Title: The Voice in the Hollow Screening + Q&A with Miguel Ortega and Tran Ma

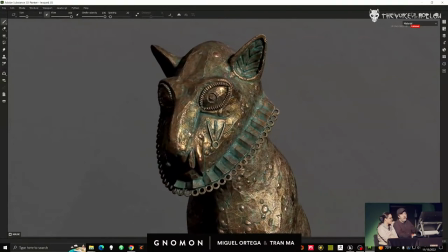3016s
And you can see it's got like the circular patterns which represent the spots of the leopard.
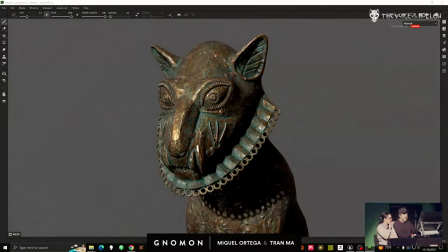3020s
Yeah, it's very interesting studying all these different things and going, wow, I like it, it's cool.
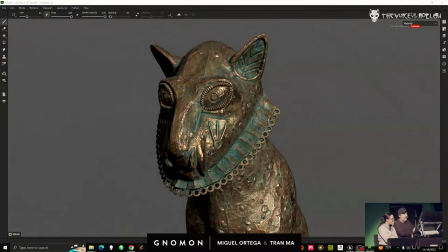3028s
Yeah, that's really cool.
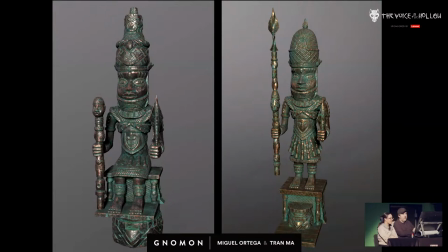3033s
And these are some of the statues inside, which you don't see them very well. But you feel them, and I think that's something that's very important. And those that have taken my classes, that's something that you always hear me saying. It's like, it doesn't matter if you see it, you have to feel it.
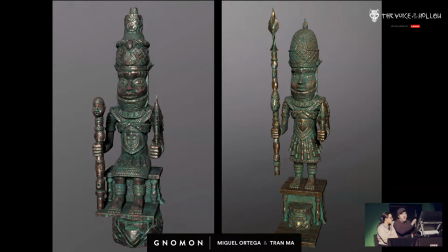3047s
So it doesn't matter if it's all in the darkness, as long as you feel that there's complexity there, that's really all that matters.
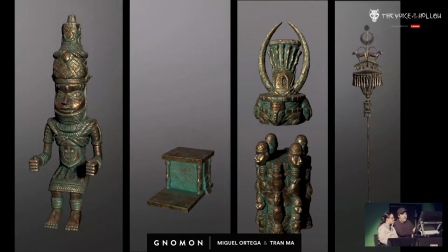3054s
And this is just some of the modular pieces. Yeah. So we're able to work very, very much in Lego blocks.
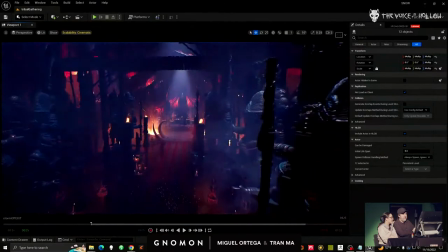3063s
Mm-hmm. And then you can see here, assembled together, all those... You feel it?
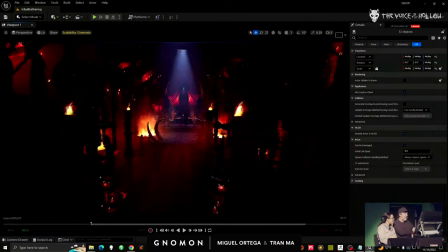3069s
Yeah. All those few pieces coming together. It looks much bigger. But look, even in the shadow, like you freaking feel it.
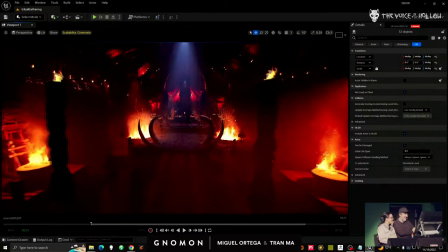3075s
There's stuff there. Yeah. And you can see the altar pieces.
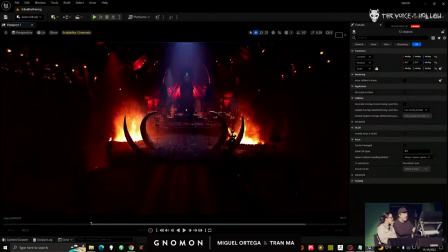3080s
And this is a full 360 set, so you could really look at this from any angle.
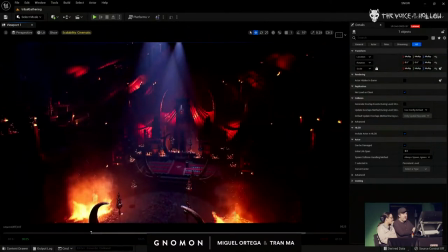3086s
So a lot of them are not fully 360, but this one is fully built out.
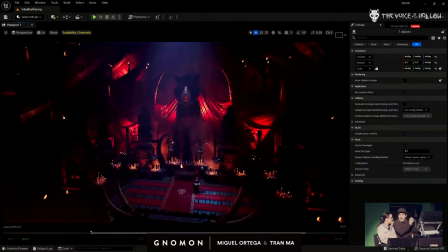3094s
So I would love to do like the VR goggles and just look at the set. Yeah, awesome.
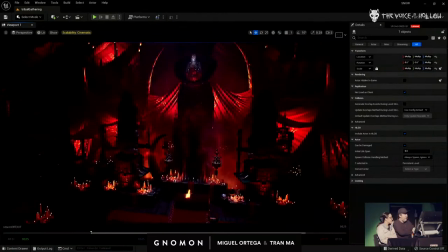3100s
But you can see there's people up on the top, on the scaffolding. It's pretty cool. So, and these are some of the other modular pieces for that.
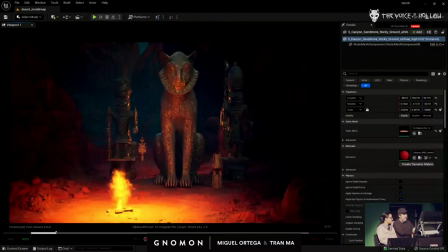3108s
So you can see just a ton of work put into all of this stuff.
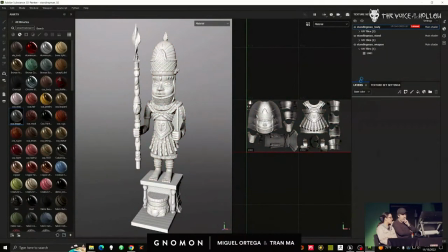3115s
And then we used the material system inside Substance Painter, which made everything really fast.
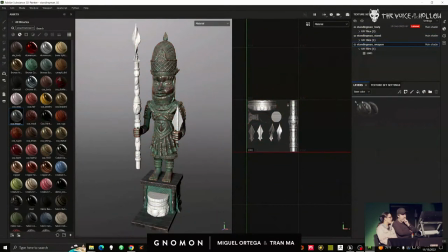3121s
So I'm just showing here how you can apply smart material. So it's literally just making one, slapping on top, and you're done.
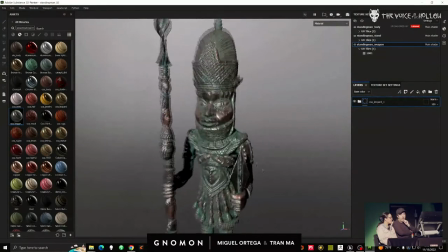3131s
It would literally look at all the normal maps, all the curvature maps, and then give you this beautiful texture.
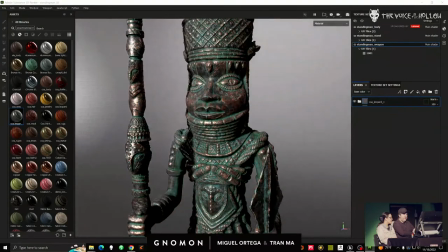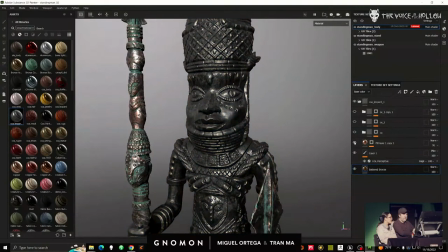3144s
And this is a breakdown of the material. So start with bronze, desaturated it, gave it variation, added some oxidation,
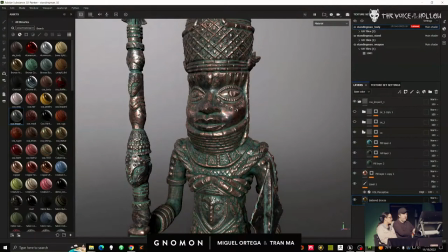3156s
and just some of the layering and the oxidization, an additional layer, and then ta-da! Yeah. Okay.
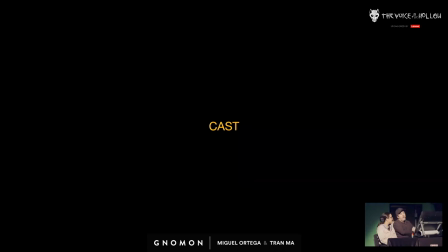3170s
Yeah, so the cast. So, okay, so this was a tough thing. When we first started this, where we thought, oh, this is, we're going to cast this in LA. We're going to look, the script was written in English, but we're like, we'll try to find some Swahili actors in LA.
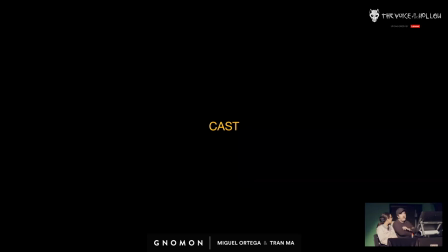3188s
And we got hundreds of submissions and none of them spoke Swahili. So we're like, shit, this, you know, the reason why we picked Swahili in particular is because it was the most common used language in Africa. So I thought, oh, this is going to be easy. And it was not easy. So we
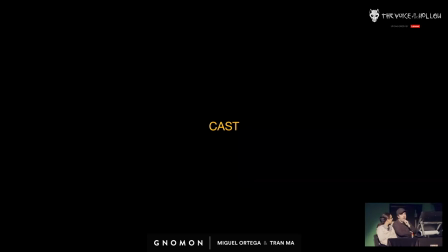3208s
considered doing this all in English, and we had some actresses read for it in English, and it just felt so wrong. It just didn't feel real. There was something about it that I just hated. I'm like, we have to do this in Swahili. And we decided that we're going to go look in Africa to find the actors. And we started hitting all the talent agencies, which there isn't any in Africa. And we're like, can we find actors in Africa? And nothing. So then I was like, you know what I'm going to do? I'm going to look for audiobook translators. So once I thought about that, we found a few actresses that translated audiobooks from English to Swahili. They didn't consider themselves actors or actresses.